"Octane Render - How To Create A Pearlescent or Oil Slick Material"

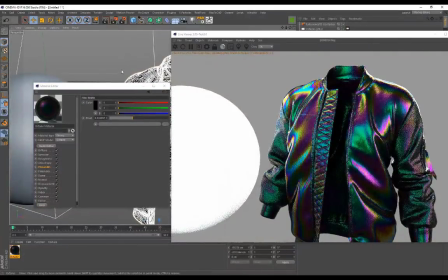(4:07)
So you can see over there, now we've got some greens and pinks and yellows in the mixture,
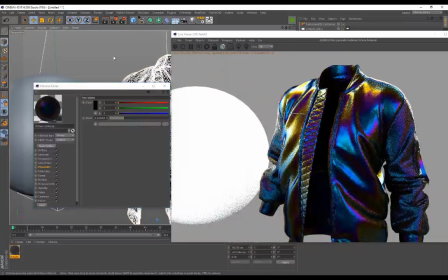(4:15)
and it's starting to look really crazy, really trippy and psychedelic, like that pearlescent paint.
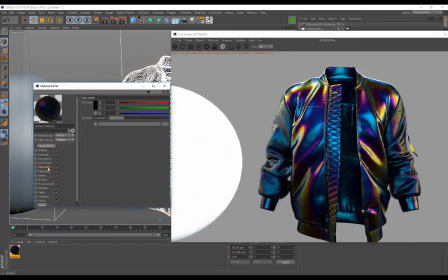(4:21)
So it's just basically film index on 1, the film, and you just play around with the film width, and then you want to make sure, if you want to get the best results, you want to put that on black.
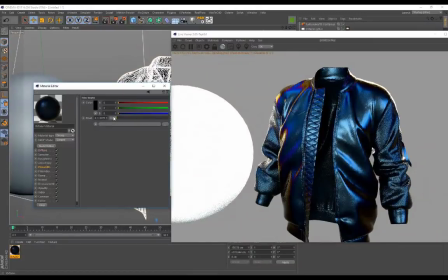(4:32)
Now you guys are probably not seeing this color exactly the same as mine right now, and I actually didn't mention that on purpose, because I want to show you guys what else is in the scene that's making these colors pop so much.
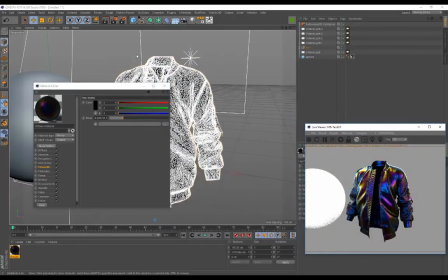(4:44)
So I'm going to go ahead and make this window a little bit smaller and just close our material over here.
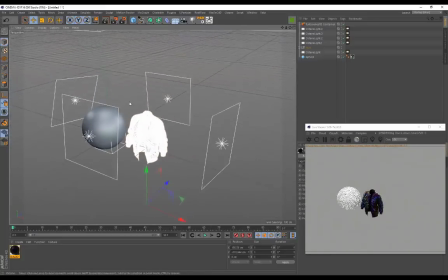(4:50)
If I zoom out, I've actually got 5 octane lights in the scene.
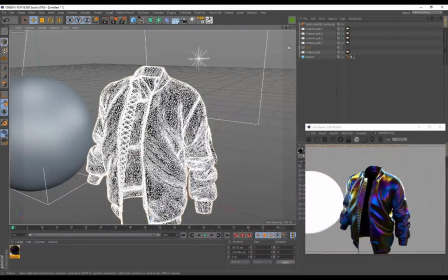(4:54)
Now the lighting is going to play a really important role in capturing this information. If I go ahead and turn off all of the lights, which you guys,
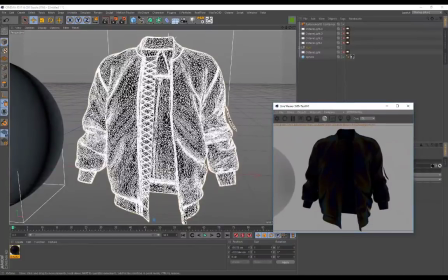(5:03)
well, probably if you didn't add any lights in the scene, this is probably what you're still going to be seeing on your screen,
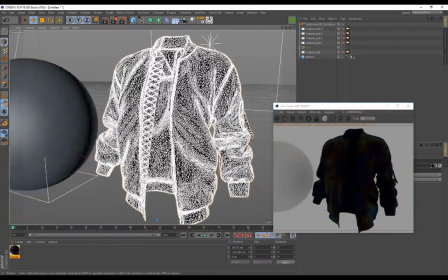(5:09)
right? just a black garment.
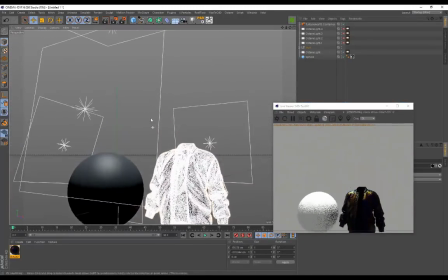(5:12)
So you can see over here I started by adding a top light, right?
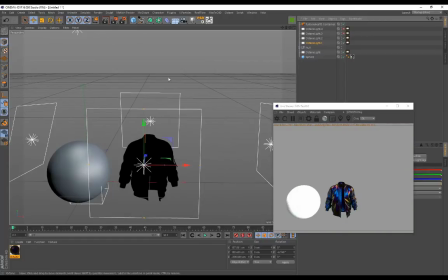(5:18)
Then I added some lights on the side, and now you can see by enabling those lights it starts bringing in all of this color.
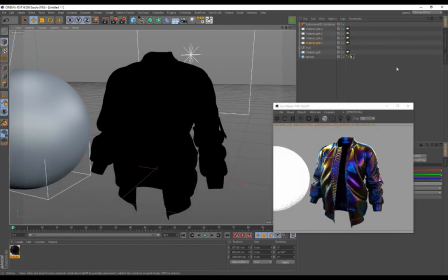(5:26)
I put one in the front and one at the back as well to capture some rim lighting. So having these lights in your scene in these positions is really important.
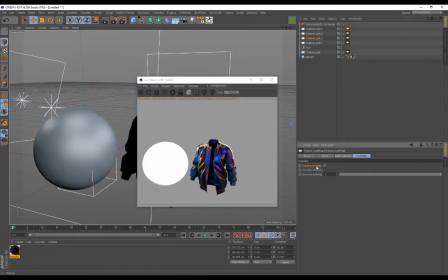(5:35)
And I've gone ahead to all of these lights and I've basically went to
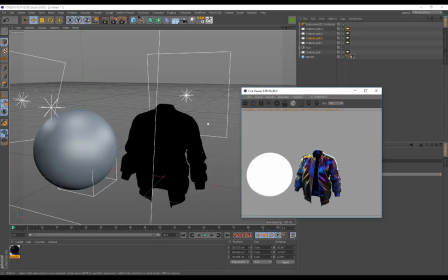(5:39)
visibility and I turned the camera visibility off so that I don't see them in my scene over here.
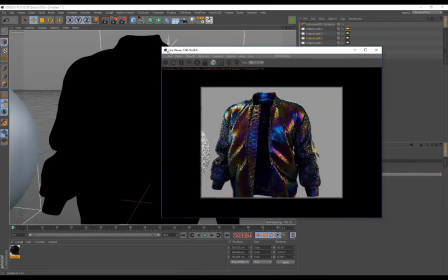(5:44)
So you can see how important it is to have the correct lighting in your scene as well to work with this material.
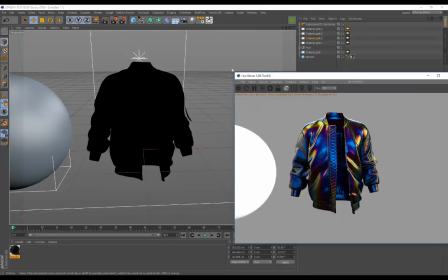(5:51)
So if you want these colors to pop and be really visible, make sure that you place in enough lighting in your scene.
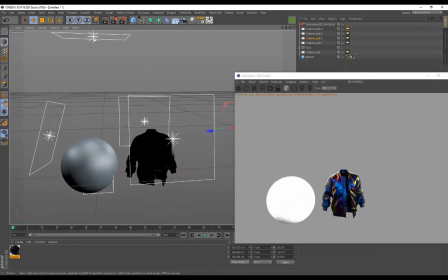(5:57)
I felt that having my lighting placed like this, one on top, so this one's actually not directly above,
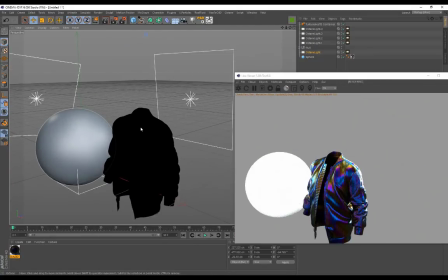(6:03)
but having a light on top, the front, back, and on the side actually gave me some interesting results.
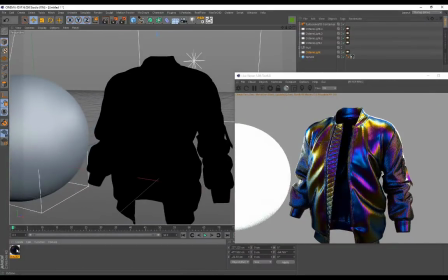(6:11)
So it really is that simple to set up this material. And if you wanted to, you could go back to the diffuse.
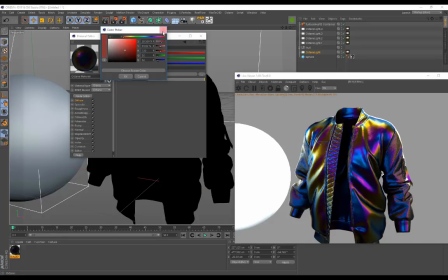(6:17)
Maybe I would also, I highly recommend always put in, if you're going to put maybe a different color instead of black, still keep it quite dark.
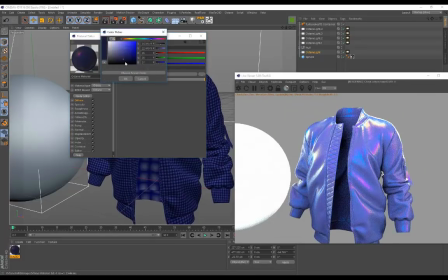(6:25)
So you can see even that was still a bit too light.
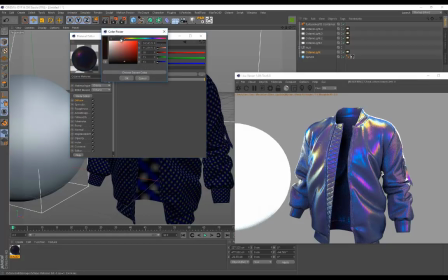(6:30)
Keeping it quite dark, we can still add some color on top of that. So maybe there's just a dark red.
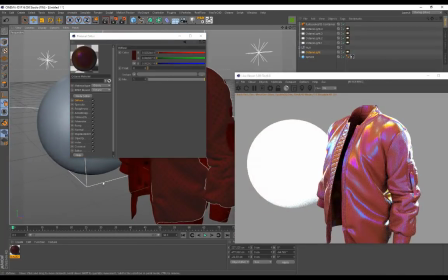(6:36)
And you can see that we still have those shifts in color that's happening over there. So really, really fun to play with.
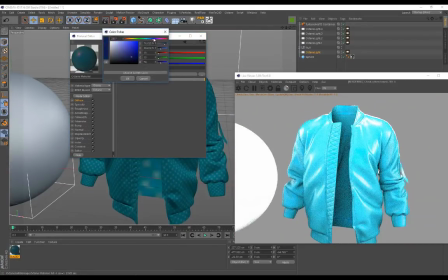(6:44)
It gives you some really, really interesting results.
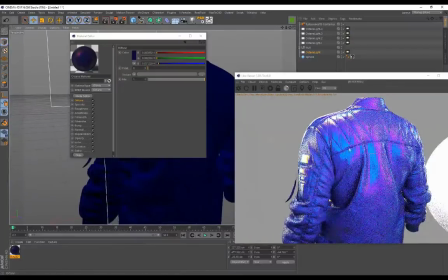(6:49)
And it's so easy to set up. You can see now we've got the blue back over there, but we still have these color shifts on our material as well.
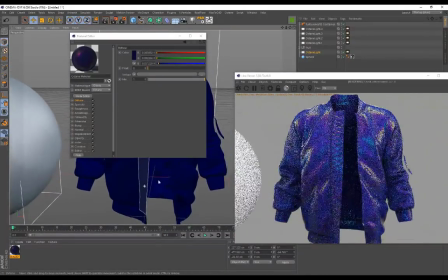(6:57)
So yeah, guys, it really is, it is that easy to set up. Okay. All right, guys, so we're done.
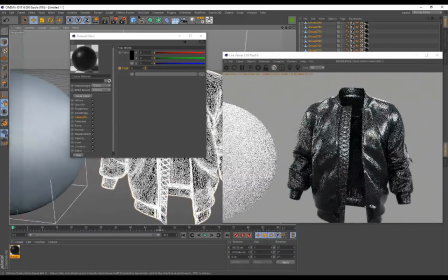(7:03)
That's how you set up that material. If you wanted to, you could actually animate this material.
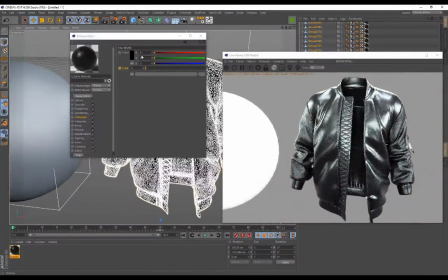(7:08)
So whether you're working with a garment or whatever object, you could actually have that animating in the scene. So if you came here to float and you clicked on the circle to place a keyframe,
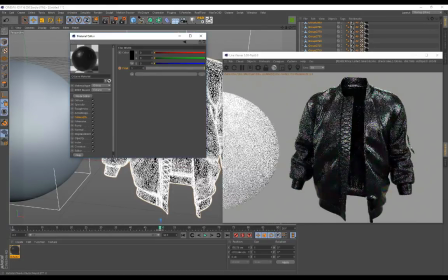(7:18)
and maybe I went to 50 and I'm gonna bring this all the way to 1 and place another keyframe, you'll see if I go back to 0 and click on play, it's gonna start shifting in color and it's gonna look super trippy,
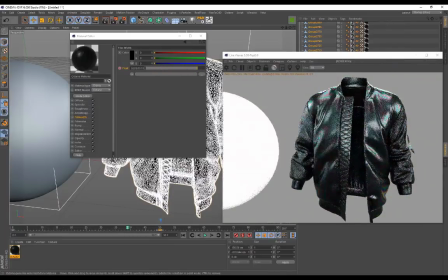(7:30)
like you just took some pills or you went on an acid trip and you've got this color changing garment.
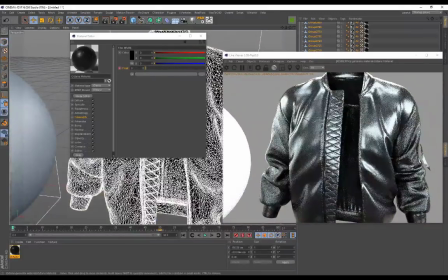(7:37)
Right, so like I said, really simple to do.
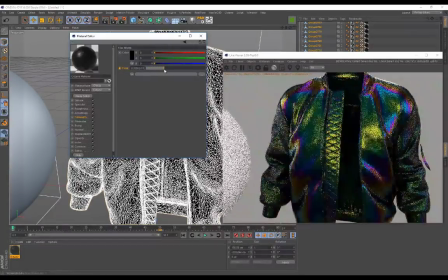(7:39)
Go ahead, have fun with this, play around with the sliders, and now you know how to set this up and get these effects with Octane Render.
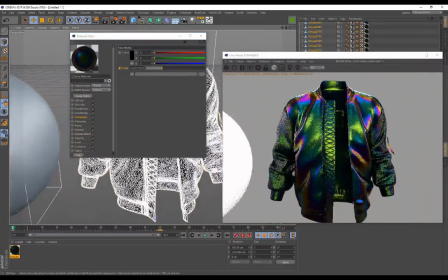(7:47)
And yeah, feel free to show me some results and have fun with the material, guys.
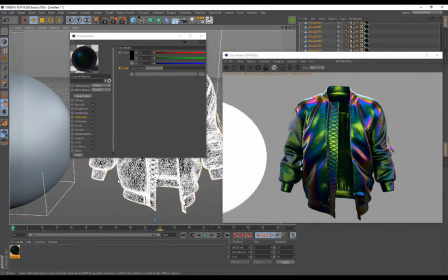(7:53)
And as always, thank you so much for supporting me and watching my tutorials. Stay tuned for some more tutorials, and goodbye.